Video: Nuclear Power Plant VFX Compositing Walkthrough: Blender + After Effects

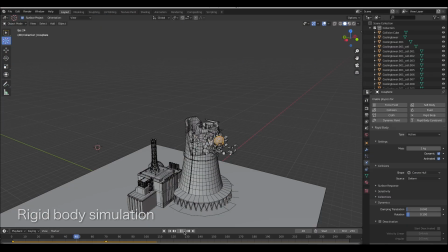[0:03]
What's up guys, it's Brad from that architect here. In this video I'm going to be showing the compositing breakdown of our recently uploaded power plant explosion tutorial.
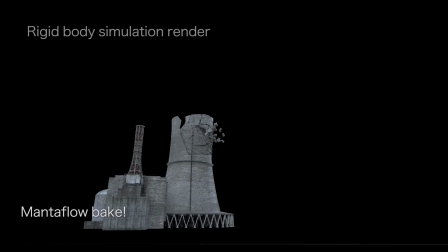[0:11]
This specific video is not really a tutorial, but it should give you a pretty good idea on how I composited the various passes together to get the final result.
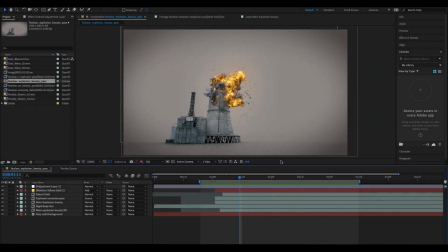[0:23]
Anyways guys, let's get started. Here we are inside of After Effects where we composited all of our different Blender passes. As you can see, this is our final result here, so I'll just play through it really quick.
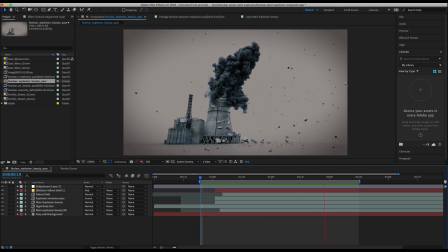[0:34]
So we have our explosion, we've added some glow and glare, and then composited our debris and rigid body simulation with it. So I'll just go through the layers one by one to give an idea of how I created this final result.
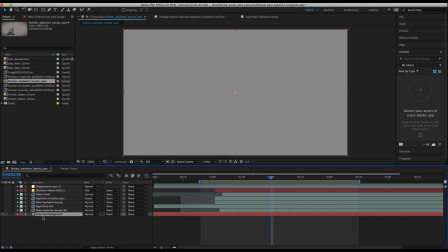[0:46]
This first layer is just our background. We've just added a gray solid. Two layers above this, I have our main beauty pass of our rigid body simulation here, which is just our main beauty pass of the destruction we've created inside of Blender, as you can see here.
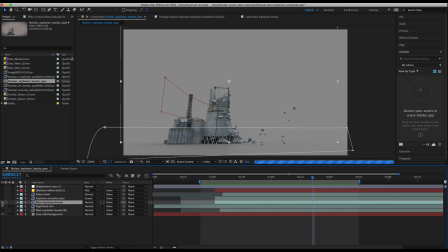[1:01]
Above the beauty pass of our rigid body simulation, I have our main explosion, which I've masked out in a very specific way to make sure that some of the rigid body simulation in the center of our explosion here is kind of in front of our explosion here.
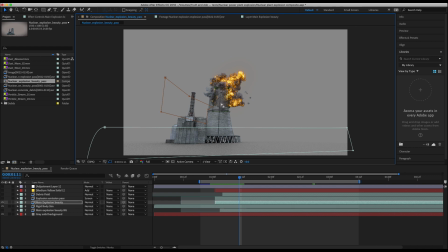[1:14]
So I've just used a little subtract mask here on top of our explosion so that this specific area has part of that rigid body simulation showing. Another way you can do this is by using a Z depth pass so that you can composite your explosion within your 3D geometry,
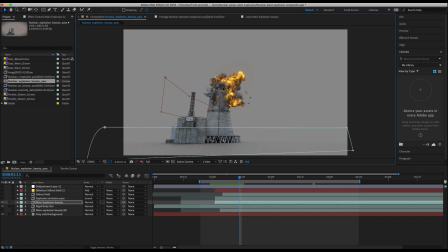[1:29]
but I didn't render out a Z pass for this specific shot, so I just did some masking here around the explosion and let some of our rigid body simulation come through. I've added some effects to our main explosion as well. I've adjusted the hue and saturation to bring down the yellow saturation and yellow lightness.
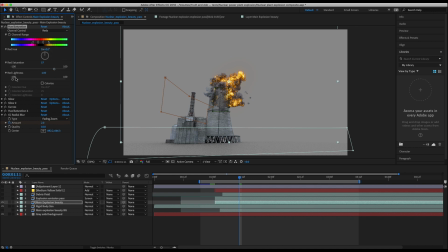[1:46]
And then I've also, under the red channel, brought up the red saturation and brought down the red lightness, which greatly affects how the simulation looks. It's going to kind of bring the levels down, but also push more red into the explosion, which gives a little bit different look, but this kind of depends on your taste.
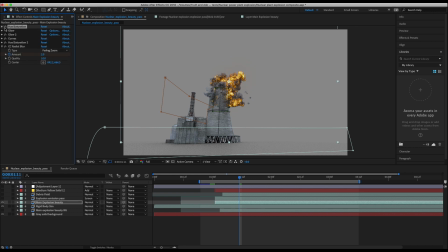[2:03]
In addition to the hue and saturation effect, I've added several glow effects as well, which just kind of add some basic glow effects to the hot parts of our explosion here. How most glow effects work is you'll have a threshold that can control which parts of the image will have glow added to it,
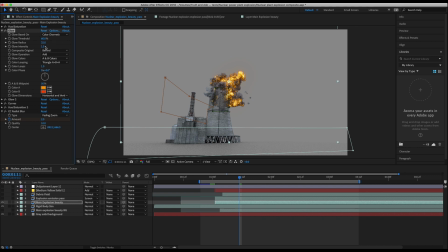[2:18]
and then you can control your glow radius and glow intensity separately. I've also made the color of these specific glows orange and red. So I've added two different glow effects here. The second glow effect is just the same thing, except I've increased the glow threshold a little bit and increased the radius of that glow.
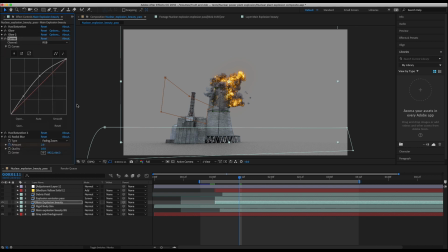[2:36]
Then I also have added a curves effect to the beauty pass of our explosion as well. As you can see here, it's just brightening up the image so that it blends into our beauty pass of our building here. I've added another layer of hue and saturation to dial down the saturation a little bit.
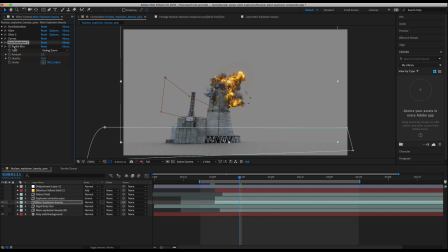[2:51]
As you can see, I've just brought down the saturation by 6. And then finally, I've added some CC radial blur, which I've keyframed to be most intense at the very beginning of our explosion and then come down as our explosion settles later in the scene. And as you can see here, if I isolate our explosion layer, this is what we're getting.
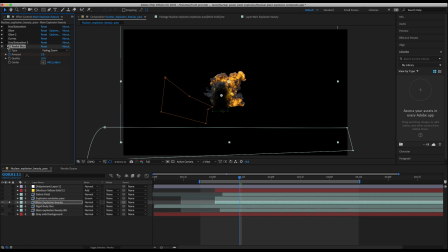[3:09]
And if I take away all of the effects, that is our explosion without the effects added, and then with the effects.
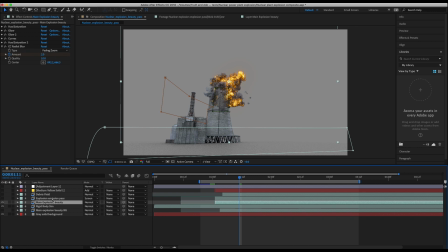[3:16]
Anyway, so after adding our explosion beauty pass, I've added our explosion emission pass on top of it. As I've mentioned before, the emission pass output from Blender is going to isolate the emission part of the flames so that you can composite and add glow to your flames more effectively.
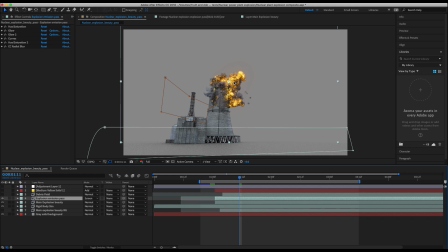[3:30]
So as you can see here, if we turn it on, it's going to isolate the hot spots of our simulation here. I've also added those same hue and saturation and glow effects to this layer as well.
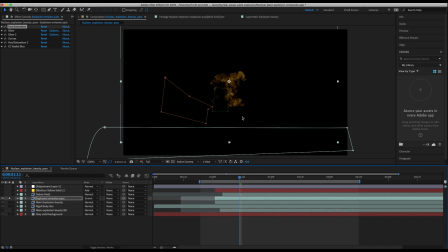[3:42]
And if we isolate it, you can see the emission pass by itself. It's just the hotspots of the simulation.
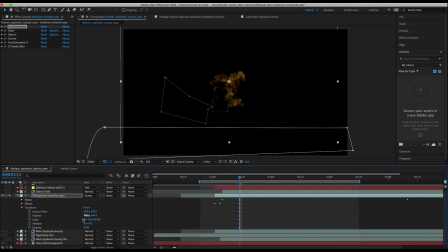[3:48]
And if we open up our transform settings, you can see that I've dialed down the opacity to make it not quite as bright.
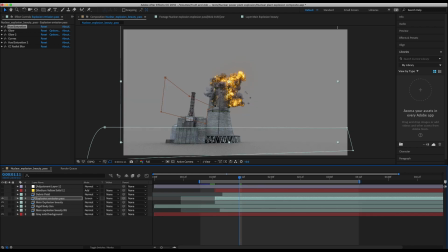[3:55]
So as you can see here, if I disable it and re-enable it, it's just another layer that's adding some more glow to our scene. Above our emission pass, I've added our debris field rendered on a separate layer. As you can see here, adding some nice concrete debris to our scene.